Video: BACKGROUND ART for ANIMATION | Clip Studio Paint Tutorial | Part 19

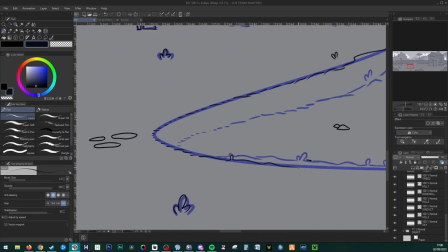18:58 With each of these layers,
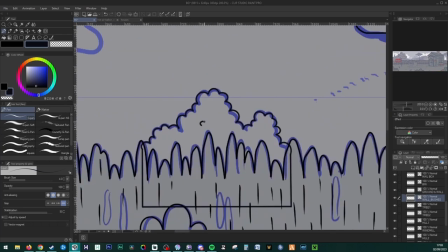19:00 it was important to make the lines closed because I would be filling them with color later on and I didn't want that color to leak out to the rest of the background.
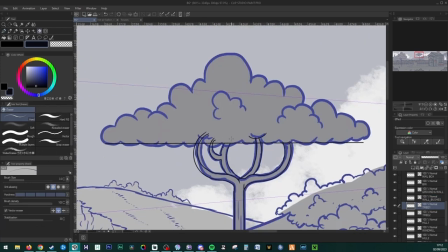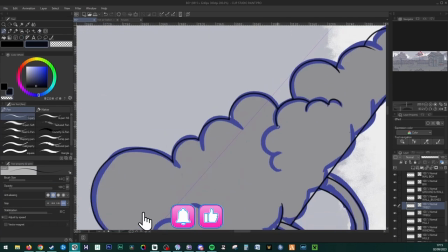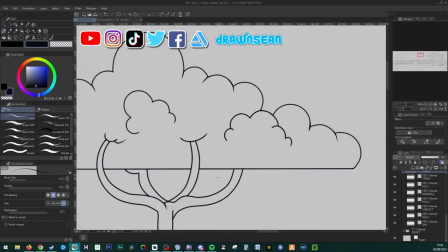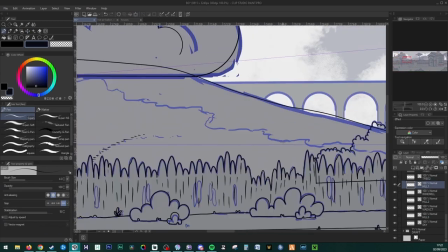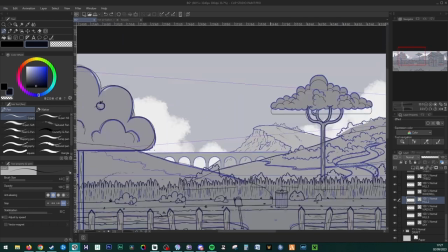19:29 I'll be making blades for the windmill in the animation software, so I didn't include them here because they will be rotating.
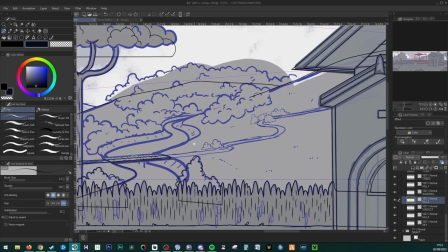19:38 I added a little more detail on the trees here compared to the draft because they were a little further away.
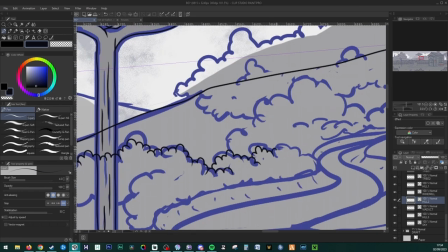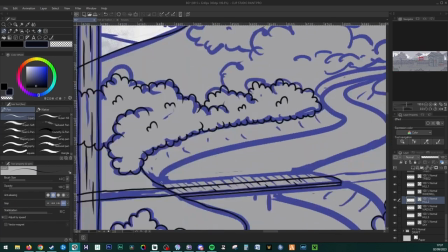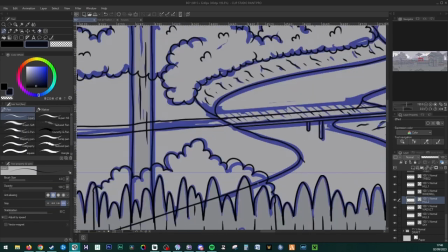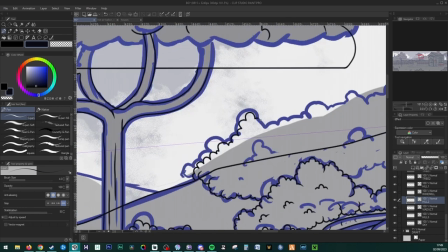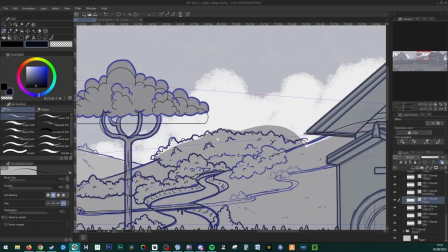20:07 Thank you.
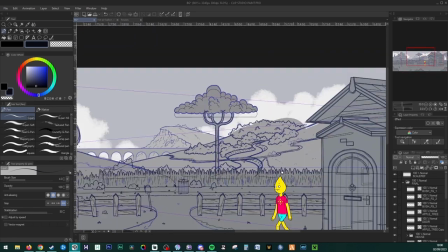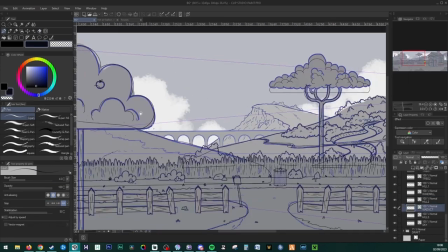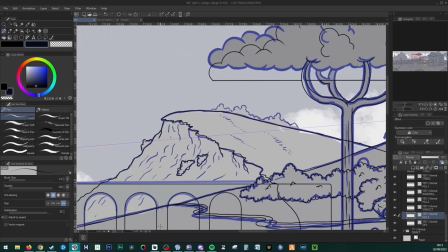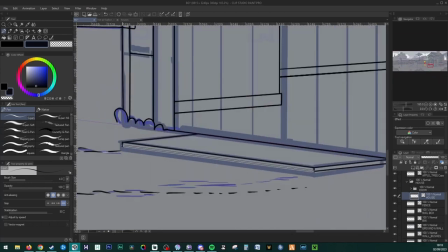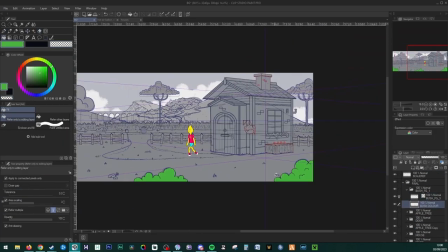20:40 Okay, so now it's color o'clock.
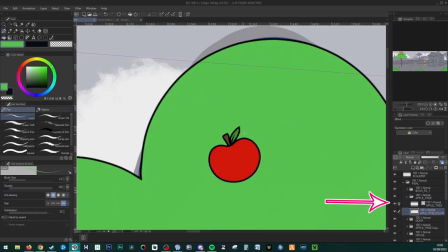20:42 So I organized my layers even further by putting each element into its own folder so that each one included the line,
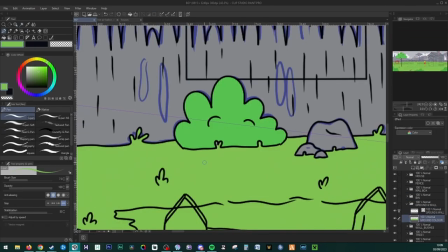20:50 the color, and eventually the shade or highlights or anything else I wanted to add.
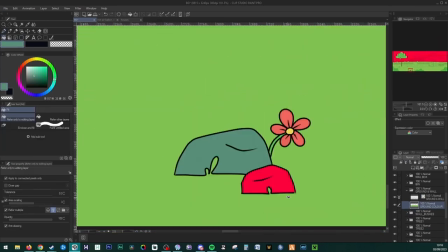20:55 I would set the relevant line that I was filling as a reference layer with this button here,
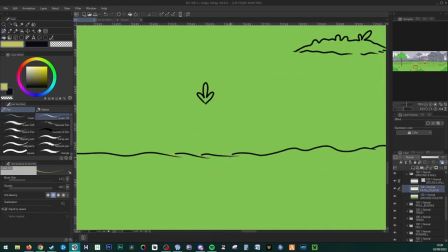21:00 which would tell Clip Studio Paint what needed to be filled on the separate color layer.
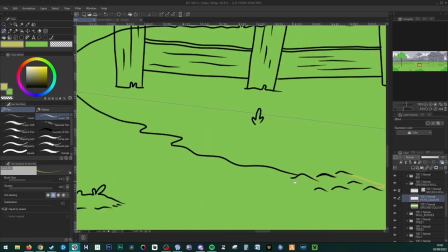21:05 Make sure to enable area filling with the bucket tool properties here,
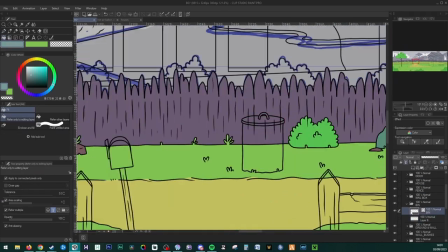21:10 which will expand the area of the fill under the line so that there are no nasty white gaps around the anti-aliasing.
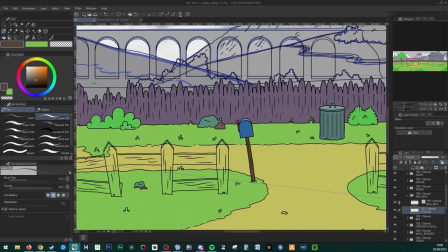21:18 From here, it was rinse and repeat until everything was filled with the base color.
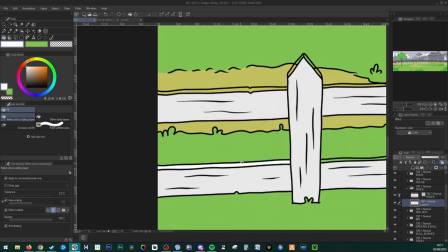21:22 Because the path didn't have closed lines, I had to manually close those up on the color layer.
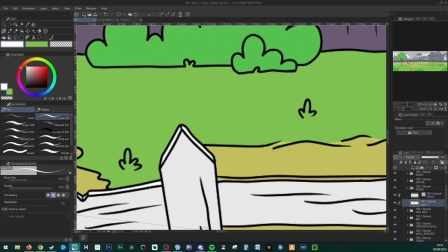21:29 With some elements, such as the mailbox and the cottage,
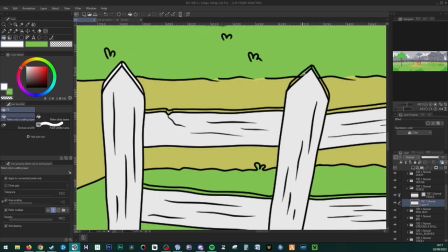21:33 I made the sides that were facing the sky a little bit lighter due to the light source above.
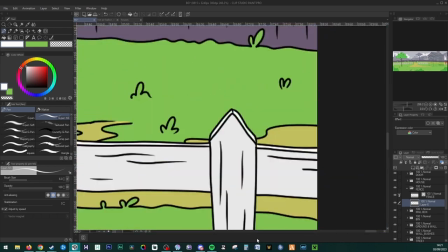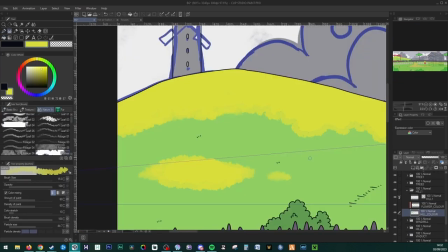21:46 With the flowers on the hillside, I decided against giving them line work,
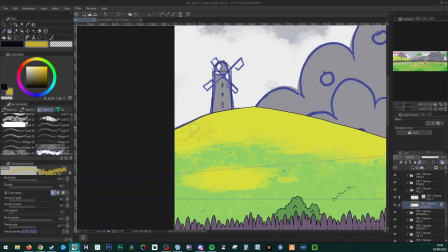21:51 so I just used the brush on the color layer, just so they blended in with the background a little better and were slightly more subtle.
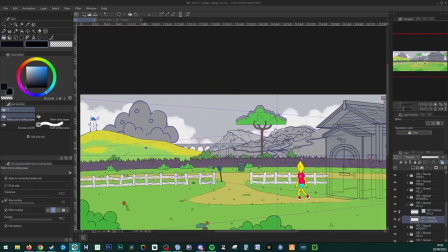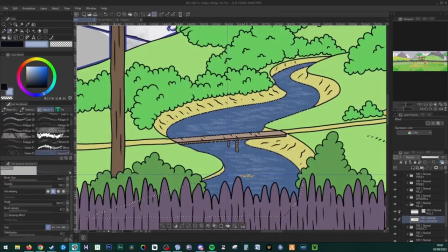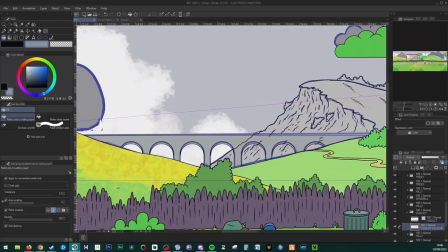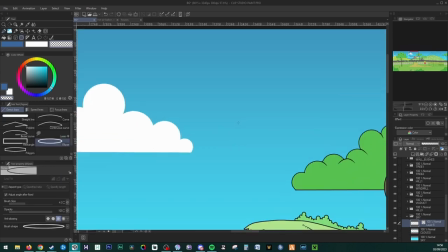22:14 I gave the sky a gradient and made the clouds a similar sort of style with the trees so that they tied in together a little more.
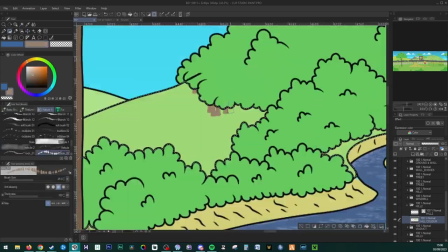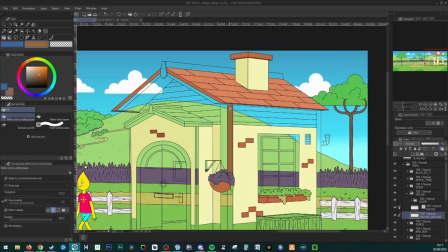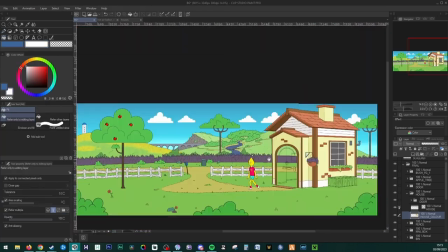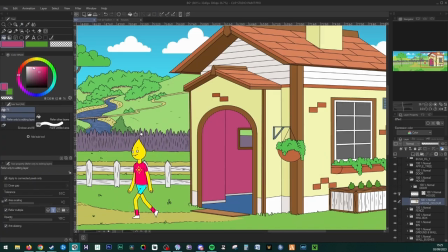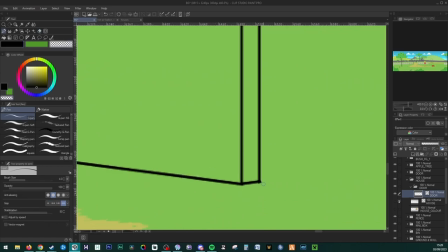22:53 With the door, I added in an edge because it will be opening.
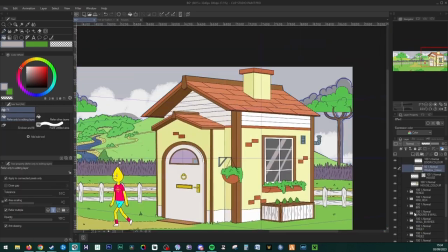22:58 And I did the house color last because I wanted the other colors in the background to help me dictate what the house colors would be rather than the other way around.
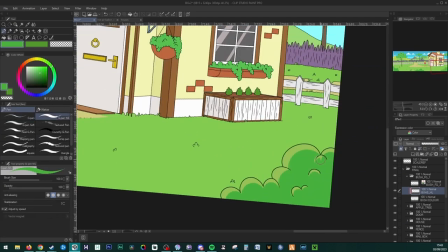23:07 I added in some additional highlights to the bushes and the trees,
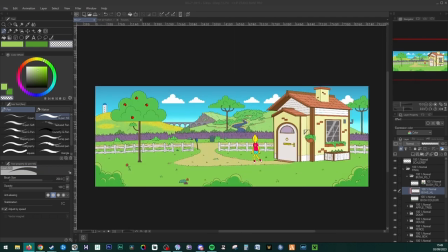23:11 which would be on a separate layer to the color and the line, just so that I had some flexibility if I wanted to adjust it later on.
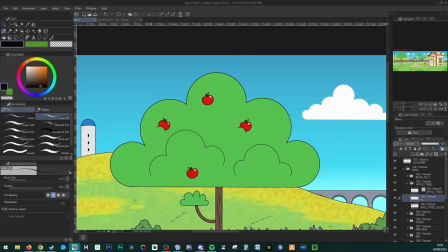23:19 And then I followed this up with some shading.
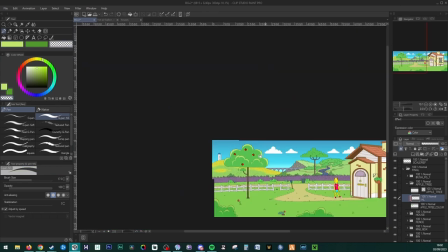23:21 Of course, you can go more in depth with your highlights and shading, but again, I just wanted to keep this background relatively simple.
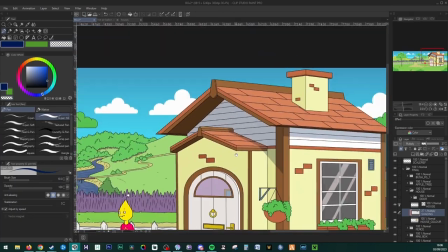23:29 I used a navy color for the shade, which I masked to the layer below with this button.
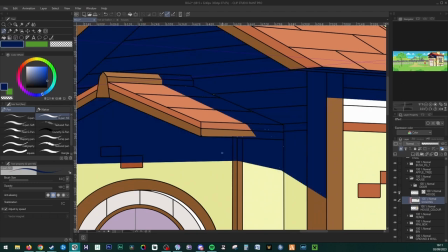23:35 And then I set it as a multiply layer here and lowered the opacity a little bit as well.
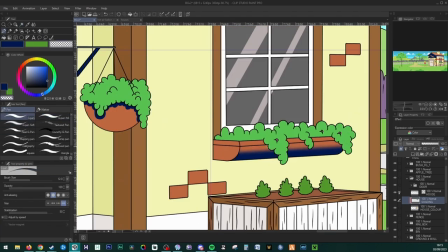23:42 This meant I didn't have to specifically assign a particular shade to each color that I had.
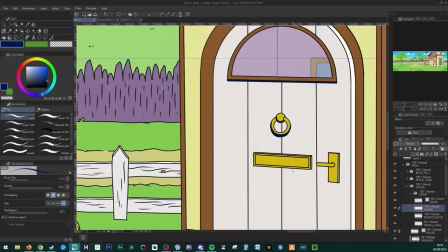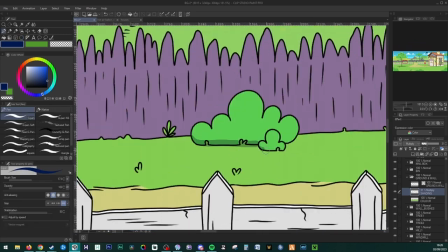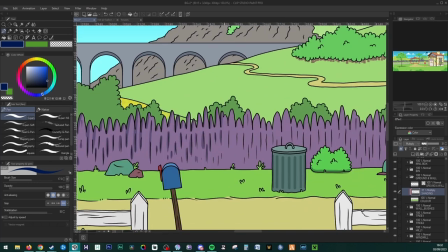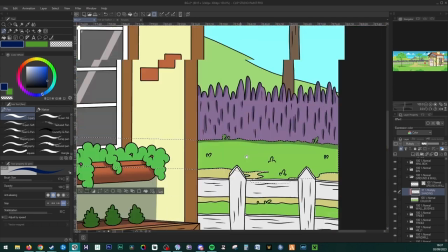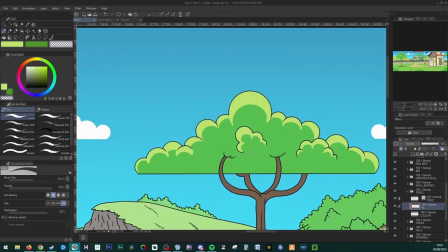24:20 Next was the line color.
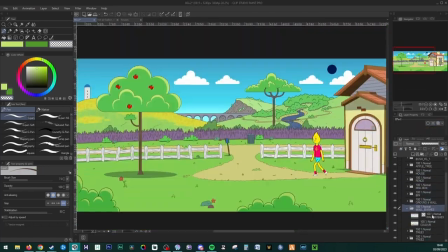24:22 Because the character's line color is black, I wanted to make it different for the background so that the character stood out more.
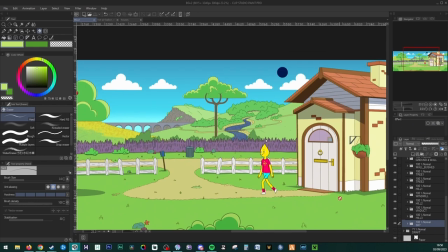24:29 Most of the time, I just made the lines a darker shade of the main object color,
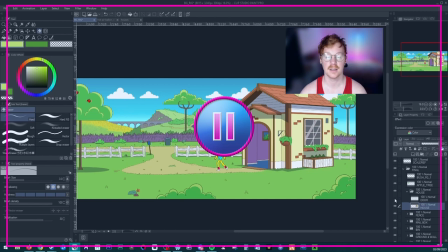24:35 and this can be achieved by selecting the line layer and adding a color layer effect with this button here. For the lines further away in the background, I would make them an even lighter shade, and I would also, on top of that,
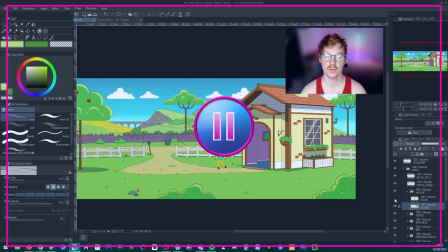24:48 lower the contrast and add a little bit of a blur so they wouldn't take away focus of what was going on in the foreground, and to emphasize the distance. With the foreground bushes nearer to us, I made those darker instead of lighter,
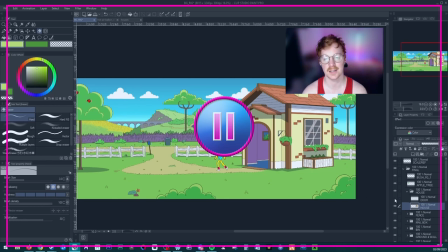25:03 and you can adjust the contrast as well as a couple of other settings by pressing Ctrl U, and you can add a blur in the filter menu here. After everything was finished, I saved as and made a new version so that I had a backup, and now it was time for Rigification,
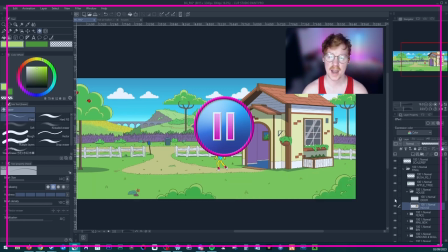25:20 And what I mean by that is I wanted to make this file rig ready and prepare it for importing into my animation software.
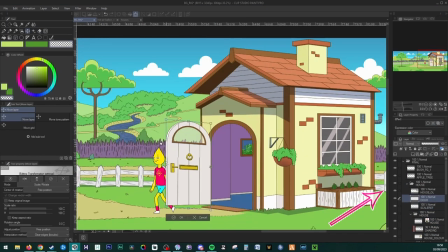25:29 To do that, I merged down everything as much as I possibly could, because I didn't need to have the line work, the color, etc. separate,
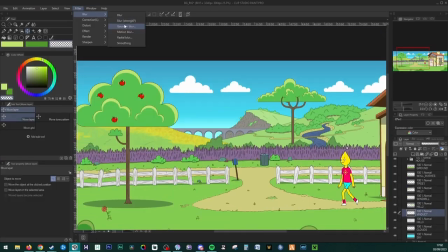25:36 because it would just make the file needlessly heavier and more difficult to organize during layouts later on.
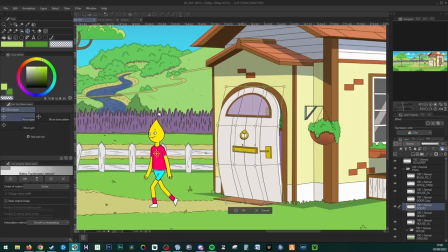25:43 For the door, I made some additional open versions,
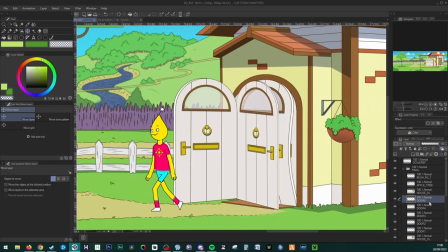25:46 which would later be frames I could swap between during animation as it opened.
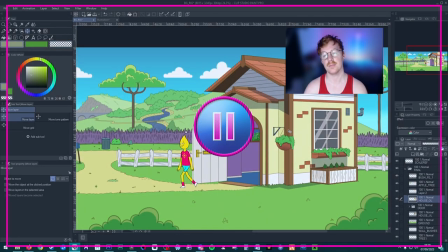25:52 I also made a bent door shape because I wanted him suddenly kicking it open in a comedic way. And I did that by using the transformation mesh tool under edit transform. Because he would be exiting the house,
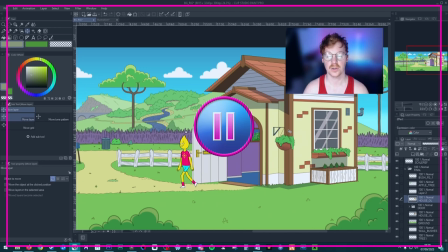26:06 the last step was to create a house overlay so that he could be placed between the overlay and the underlay.
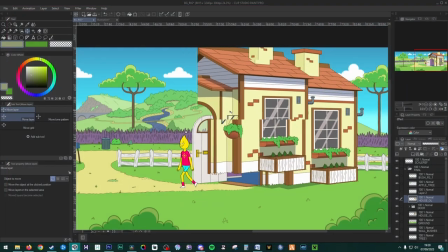26:14 And this is what the overlay looked like.
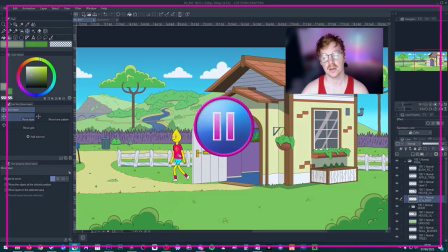26:17 Finally, I saved it as a Photoshop file because Clip Studio Paint files aren't compatible with Toon Boom Harmony. If you're not using Clip Studio Paint or Photoshop, you just have to save each layer out as a PNG image and import them that way.
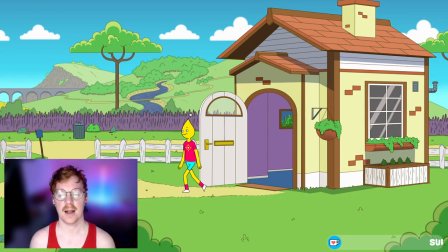26:34 And there we have it. We've made our background and it's ready to import. I've made this background available for you to download on my Gumroad as a Clip Studio Paint file, a Photoshop file, and a Toon Boom file. Links for those in the description below. For further information on backgrounds,
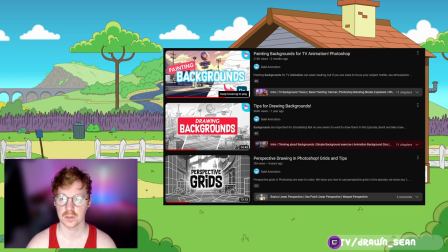26:52 I highly recommend you check out these three videos made by the animation wizards over at BAM Animation,
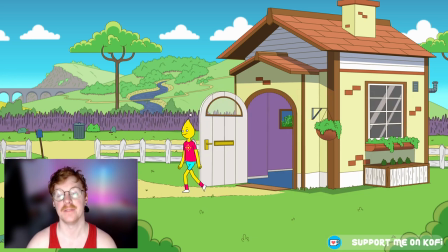27:00 and I'll leave a link in the description below for their channel as well. In the next videos, I will be going over how to record dialogue for animation, as well as how to build and set up the scene in Toon Boom Harmony utilizing the library. Thank you so much for watching.